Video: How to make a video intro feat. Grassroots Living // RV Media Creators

Have you been wanting to create an intro for your videos?
You've started your adventure.
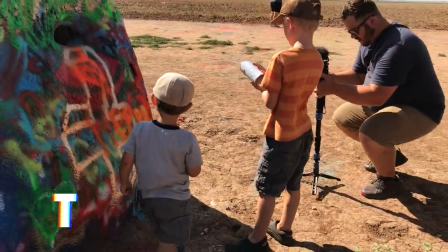(0:06) Now you have a story to tell. But how? This is your show, RV Media Creators.
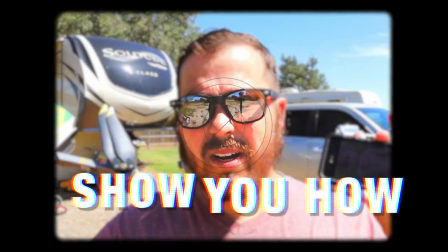(0:12) I'm Garrett, and in this community, we will show you how. So let's show the world your story.
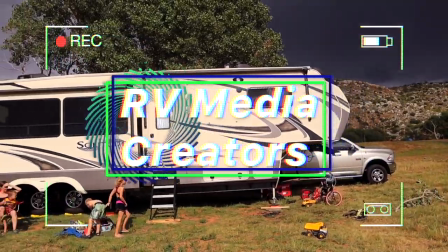Today, I'm going to show you how. We are back at the computer, and I'm going to show you a few tips and tricks to help you create a fantastic intro for your channel. Now, there's a lot of stylistic and personal taste that comes into making a intro. There are a few key factors you want to consider before you decide to make an intro. One being, do not make it very long. It needs to be maybe 8 to 10 seconds long. You're gonna have to be able to pack a lot of information into a very tiny space. Next, finding music that fits your style. I'm gonna be doing an intro for our friends Grassroots Living. Go check them out. They have a great channel. They do a lot of work camping and they just go all over. It's an amazing channel. I'm gonna be helping them make an intro. It's gonna be a lot of fun. They've sent me the ideas that they want. They've sent me a whole bunch of pictures and some videos. I'm really excited to see how this will turn out. Let's go ahead and jump into the computer and we will see how to put this all together.
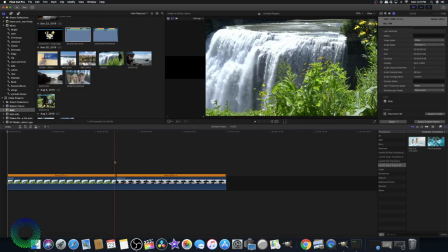(1:41)
I went ahead and added a bass. I have about 10 seconds of clips. And I'm gonna use this as my baseline video. And I'm gonna add a whole bunch of different layers on top of this.
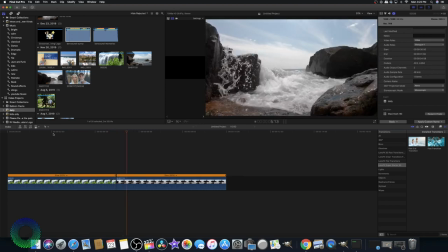(1:54)
You'll notice that it's nice and slow. Slow-mo and dramatic footage work really well for intros. If you can get footage that's 60 frames or 120 frames a second and use that for your intro, fantastic.
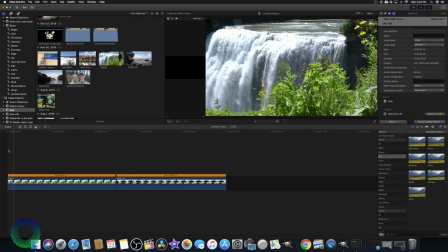(2:08)
That'll help you out a ton. I wanna make sure I have a good look for my bass before I start adding new layers onto it. Now, keep in mind, I am using Final Cut Pro. The tips I'm gonna give you are not necessarily Final Cut Pro exclusive. I'm gonna try and keep to manual fades, keeping pictures coming in and out really smoothly, and I'll show you how to do that.
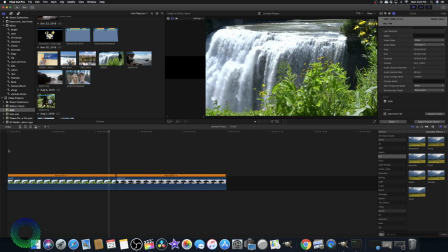(2:33)
But I also want to show you that you can find certain things that are gonna help you with making your own intro.
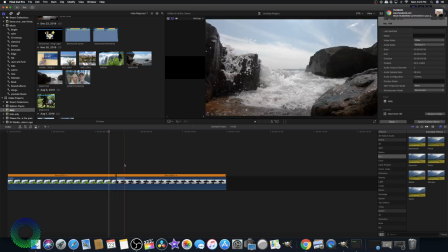(2:41)
Now, I like how this is. It's some great footage that they sent me. However, that's not the primary focus. There's gonna be a lot of things going on above and in front of this image. So I wanna make it so that it kind of fades a little bit into the background. What I'm gonna do is I'm gonna add a blur effect.
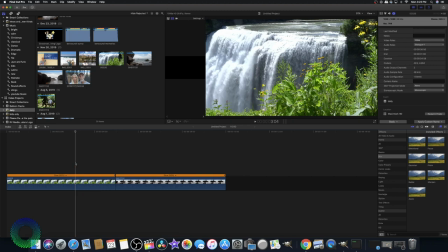(2:59)
We're gonna play around with some blurs and see which one might look best. One thing I like about Final Cut is you can kind of preview by running your cursor over an item. The zoom doesn't, I don't think it works well. The radial just makes you feel sick. The Gaussian is just a regular blur focus. So we have directional focus, prism. Prism's actually kind of cool. It offsets the colors a little bit, makes that 3D kind of look. Keep that in mind if you have a little special effect you want to throw on later. I'm going to pull in my focus because that allows me to blur out the sides, but kind of make a little focal point in the middle.
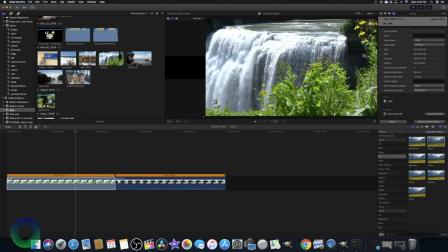(3:36)
I'm gonna go ahead and put that in on my two clips. You'll notice that now I have this blurred out kind of background to work with. I'm gonna check my music. One thing when you're making an intro, you want to do your music and your pictures and videos and everything that you're gonna put into your intro together. So you wanna have your idea of a song that you want to use first, and you want to build it off of the music. You want it to go with the music, with the beat of the music, or however that works for you.